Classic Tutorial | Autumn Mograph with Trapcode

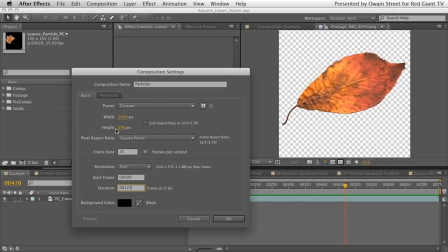Now, these settings are all UK settings, they're PAL settings, okay, so if you're doing this in the States or wherever and you want to do different settings, that's absolutely fine. This is basically standard PAL widescreen here, frame rate 25 frames a second, and obviously at 25 frames a second, 125 frames gives us a little 5 second sting to work with.
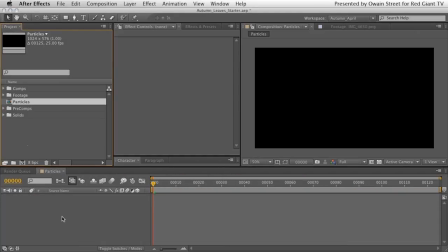Okay, so just hit OK on that. And what I want to do is just create a background first of all. We're just going to create a very simple graphic background. Multiple ways in which to do this. You can either contextually click by right clicking or holding down Control on your Mac keyboard and clicking in this empty space here,
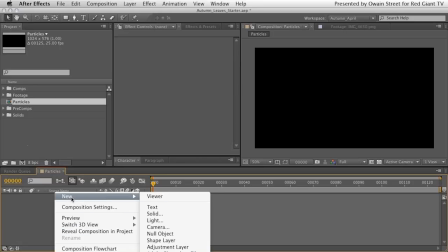and up comes a contextual menu. Some of you may be familiar with contextual menus already.
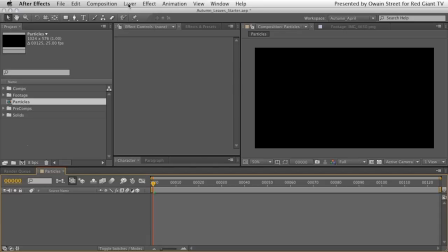You could also come up to here, Layer, New.
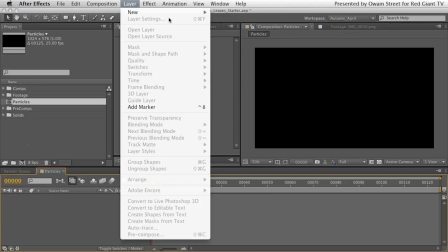What we want to do is be creating this solid here, so we could go to Layer, New Solid, or as you probably saw there on that menu,
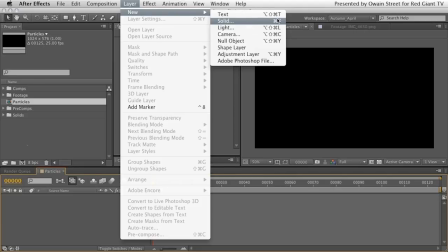you could do Layer Solid by pressing Command Y on your keyboard.
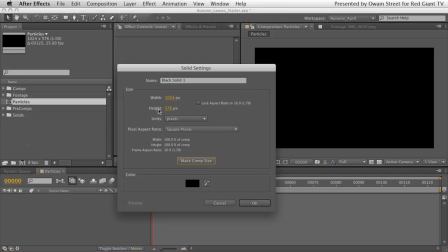So any of those is absolutely fine. Create yourself a solid, make sure it's the comp size, which this one is, and let's rename this BG for background.
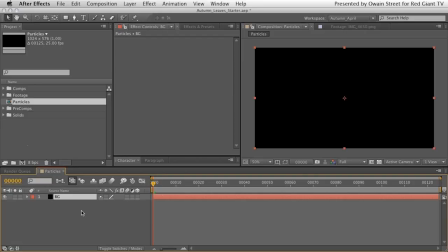As simple as that. Okay, so with that selected, we want to create a little gradient here, and I'm going to contextually click this time. It could come up to effect, but I'm going to just contextually click here in the effect controls window that I've got open.
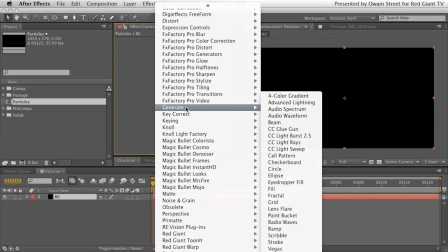I'm going to scroll down to generate, and I'm going to scroll down again to ramp.
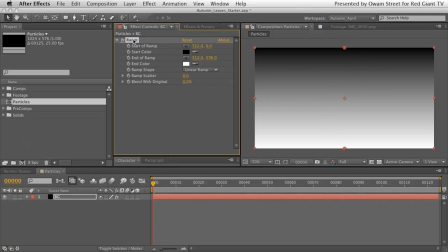Ramp is effectively After Effects' gradient feature. Okay, so again, multiple ways in which you can adjust this ramp.
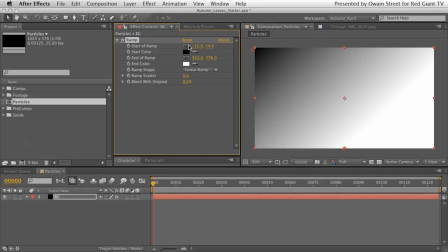Very quickly, you could either, you know, move the crosshair by clicking the crosshair button here and then clicking somewhere here, or as you can see, you can grab the crosshair and move it around live with a live update,
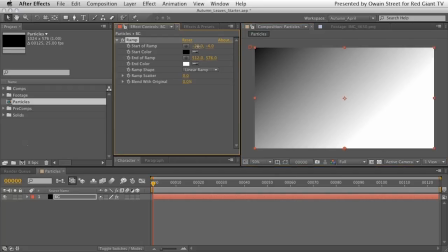which I think is probably the best way of doing it, or you can dial in numbers here. It's entirely up to you, but I'm going to just move them around myself here. So I'm going to take my start of ramp crosshair here, and I'm going to take my end of ramp, which is sat down here, and I'm going to pull it over to the right here.
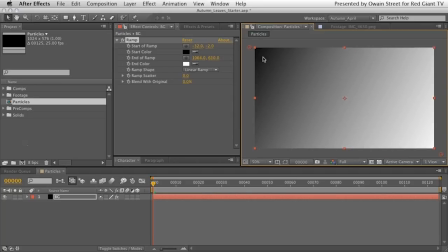So we've got a gradient running all the way across from left, top left to bottom right. Okay, so we're going to bring in the first bit of footage that I showed you, which is this colour palette, and we're just going to literally drag that into our scene, like so. And let's scale that down.
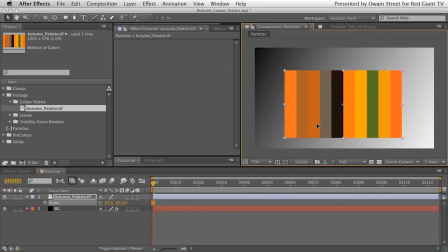Hit S on your keyboard, bring up scale, scale that down. The reason I brought that in is so that with our ramp selected, what I can do is I can choose a start of colour, and I can take it from this TIFF file, like so,
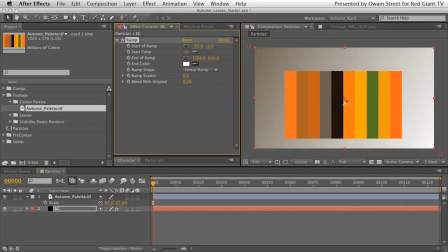and I'm going to choose that colour there. And our end of colour, I can again click on my little eyedropper, I can choose that colour there.
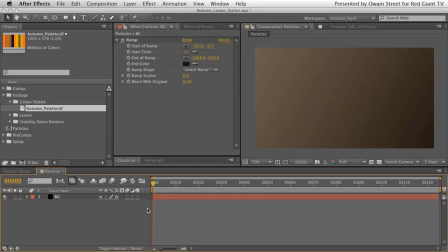And then what I can do is I can just delete that Owain palette TIFF, and we've got a nice ramp running through our background like so. I actually probably want to make that end colour a little bit darker, so what I can do is just tap in my colour swatch there and just drop it down towards black just that little bit more.
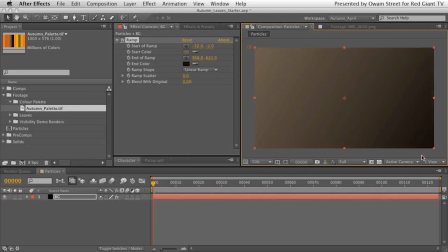Hit OK on that, and maybe just pull that round a little bit. There you go. That's perhaps a little bit nicer.
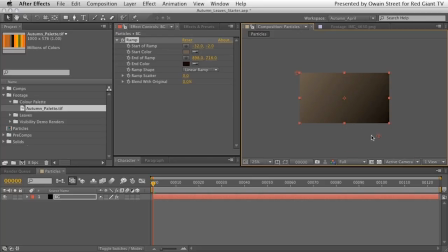Command minus again. Something along those lines is fine.
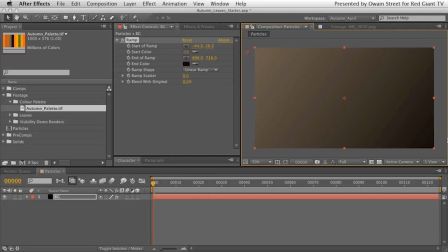Now, very quickly, the reason why I've created a ramp like this in the background, there is a reason for it. There is a bit of design going on through this project, and that is that we are going to ultimately have a light source sat top left off screen shining down onto our particles. All right,
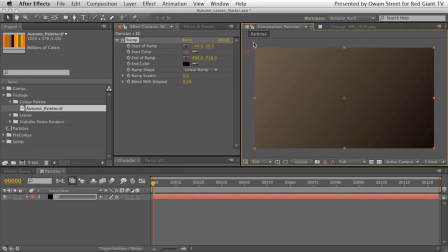and that's why I've done this, because it's kind of mimicking the idea of some light fall off, which is that the light will be brighter top left. And then as the light kind of dissipates, if you will, we move into a kind of a shadow area here.
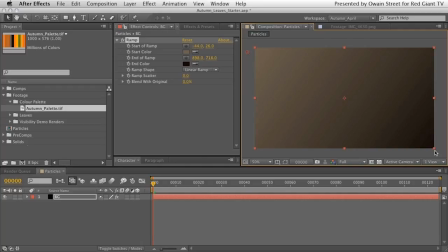So the light only reaches a certain distance. And some of this will become slightly clearer when you see how we're going to be lighting our particles. But this is just kind of a 2D equivalent, a very quick 2D solution to creating the idea of some lighting. Okay, so with that done, let's create our next couple of layers. And what we're going to do is we're just going to create some text.
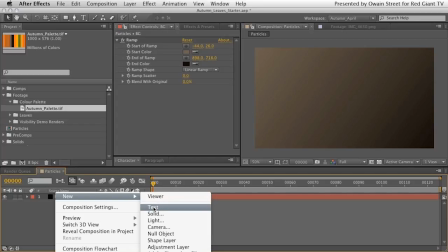So new, contextually click there in the grey area, new text, like so, and let's type in the word autumn.
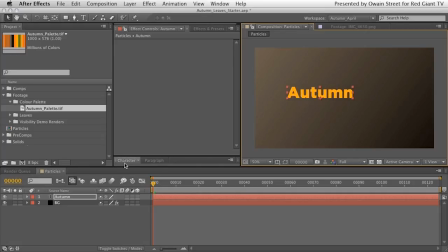Alright, so let's move that over. And by the way, actually, I've got my character palette open here.